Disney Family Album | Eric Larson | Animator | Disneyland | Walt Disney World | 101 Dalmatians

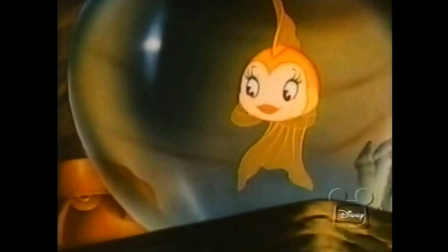(12:03)
But Geppetto had them around because they were part of his life.
Good night, Cleo, my little water baby.
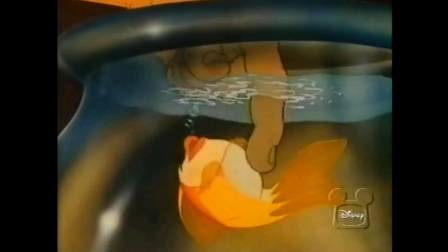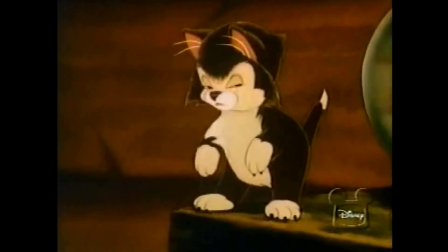(12:18) Figaro, you say goodnight too.
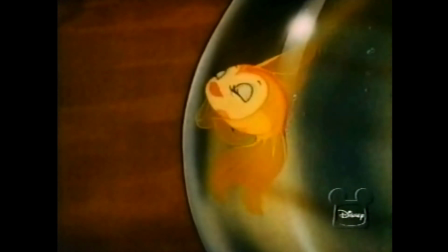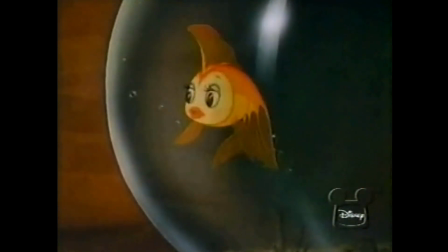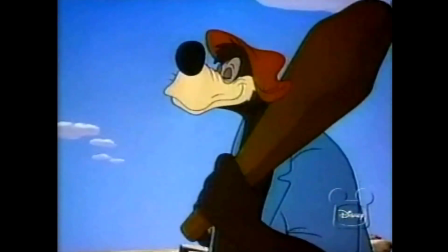(12:36)
In Song of the South, Eric drew on still another side of human nature. A bear that could lock into only one thought process, and you've met people like that.
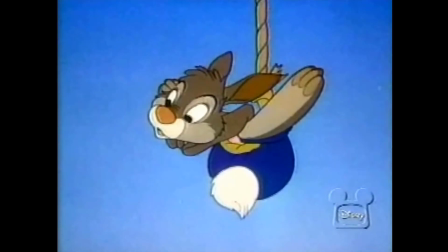(12:51) How do you do? How do you do?
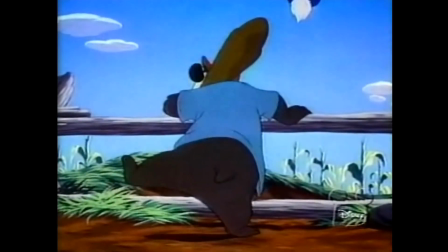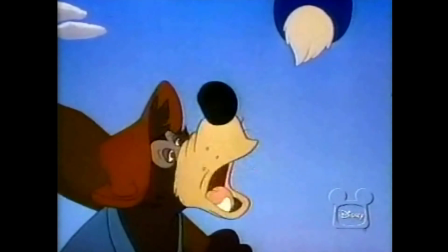(13:00) Oh, uh, what you doing up there?
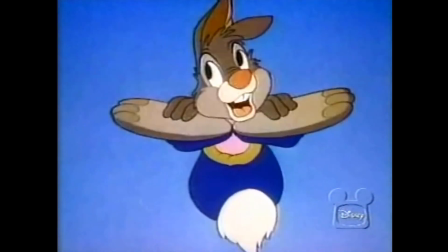(13:06)
And of course you have the rabbit who's a good schemer, that's for sure. And, uh, he, he was a con man, really.
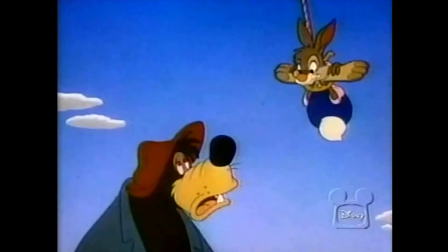(13:19) You know, you'd make a mighty fine scarecrow, Brother Bear. Uh, thanks. How'd you like to have this job?
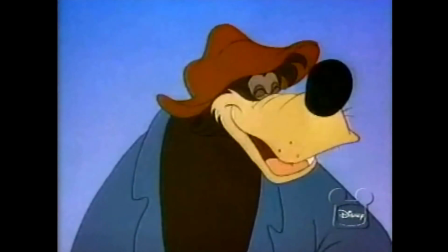(13:25) Oh, yeah.
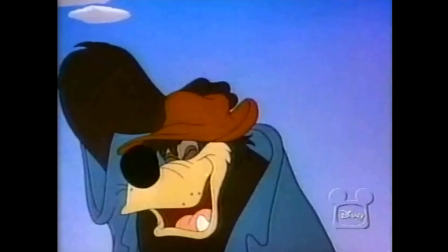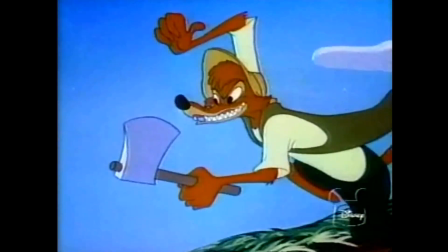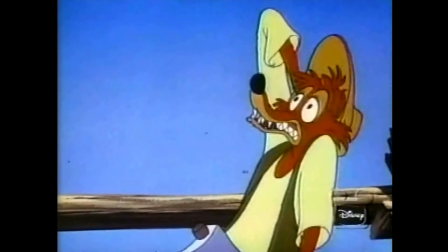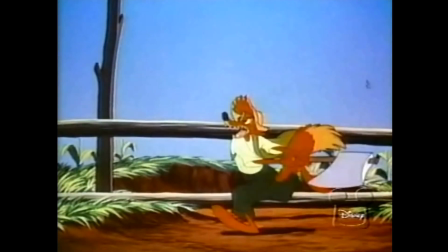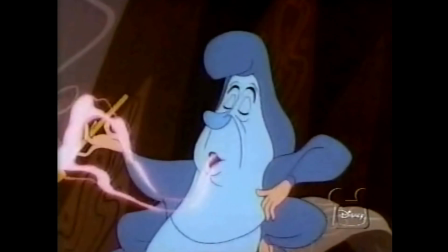(13:59)
In Alice in Wonderland, Eric captured human condescension in a caterpillar.
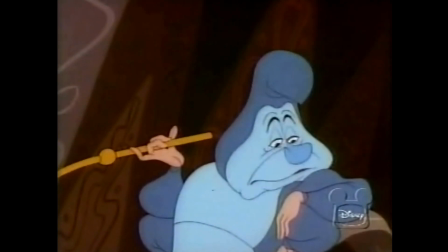(14:05)
Well, the caterpillar was a person who just was suspicious of almost everyone and everything, and he had to have a word from Alice as to exactly who she was.
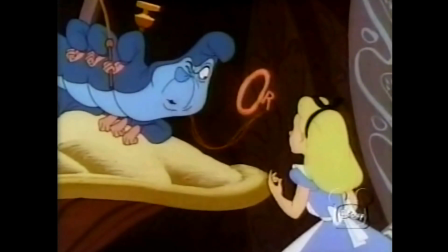(14:20) Who are you? Well, I hardly know, sir.
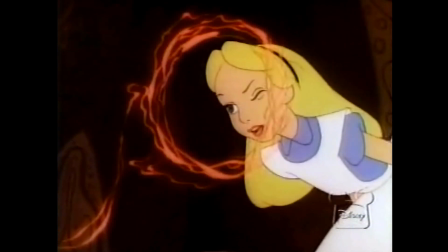(14:27) I've changed so many times since this morning, you see. I do not see you.
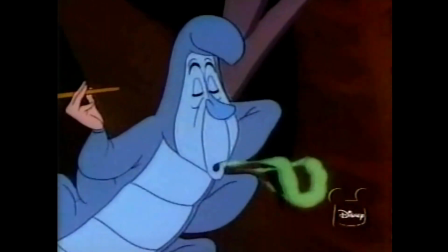(14:33) Well, I can't put it any more clearly, for it isn't clear to me. You? Who are you?
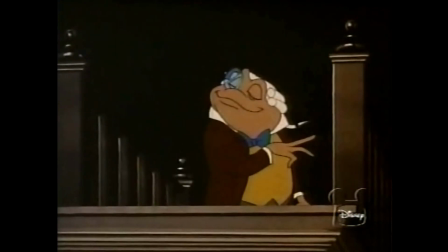(14:41)
With Mr. Toad, Eric portrayed the righteousness of an innocent man.
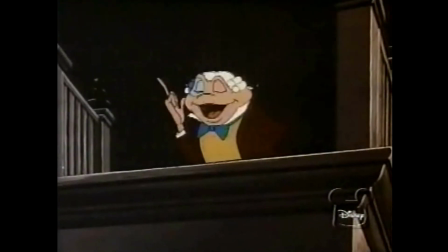(14:46)
Probably one of the best sections of that particular picture,
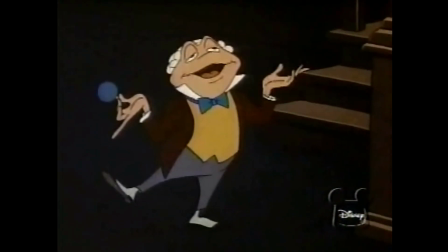(14:52)
Mr. Toad was the defense of himself in the courtroom. As he struts down the stairs, he picked up immediately an attitude that was defiant and so
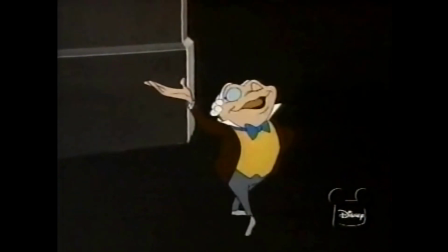(15:04)
positive in his own thinking that everything he did was with a strut.
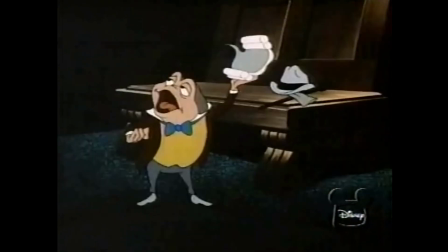(15:10) I'm Swinky.
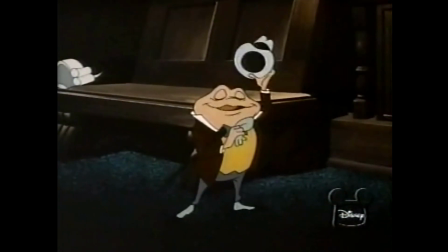(15:12) Do you recall an incident that took place in your establishment last August the 12th that I was a party to?
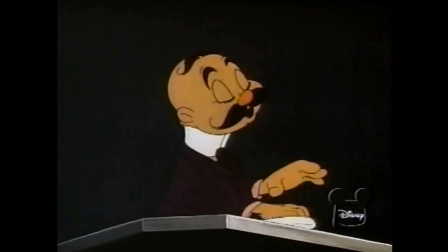(15:21) Oh yes sir. That I do sir.
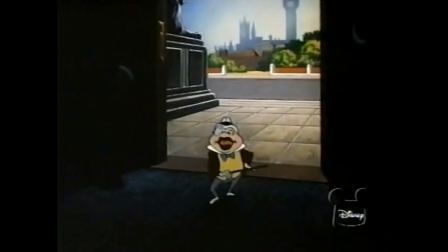(15:25) Well then, just tell the court what actually happened.
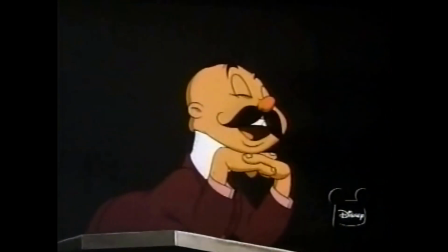(15:32) Well Governor, you tried to sell me a stolen motor car.
And the vultures in the Jungle Book, I kind of enjoyed. You know, I hated that assignment when it first came up. And I thought, gosh, what am I going to do with these jerks?
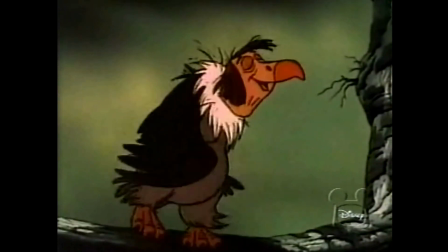(15:53)
But I enjoyed it very much when I finally got on to it. Again, they had to act like birds.
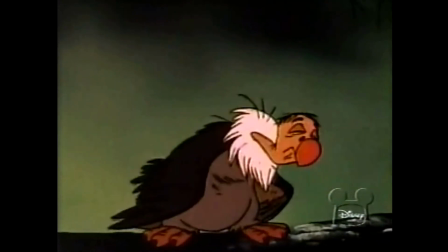(15:58)
They had to, there was a minimum amount of gesturing or that kind of thing.
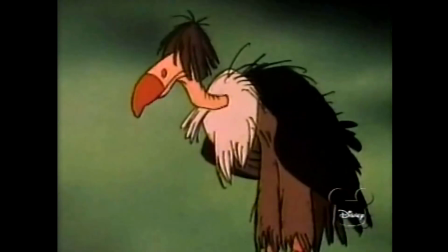(16:04)
You had to get them in expression and body attitudes. But they became personalities.
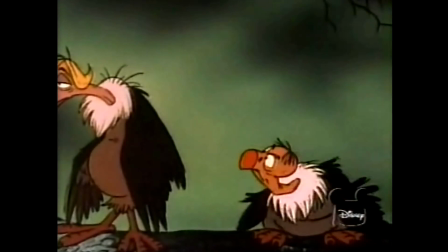(16:11) Okay, so what we're going to do?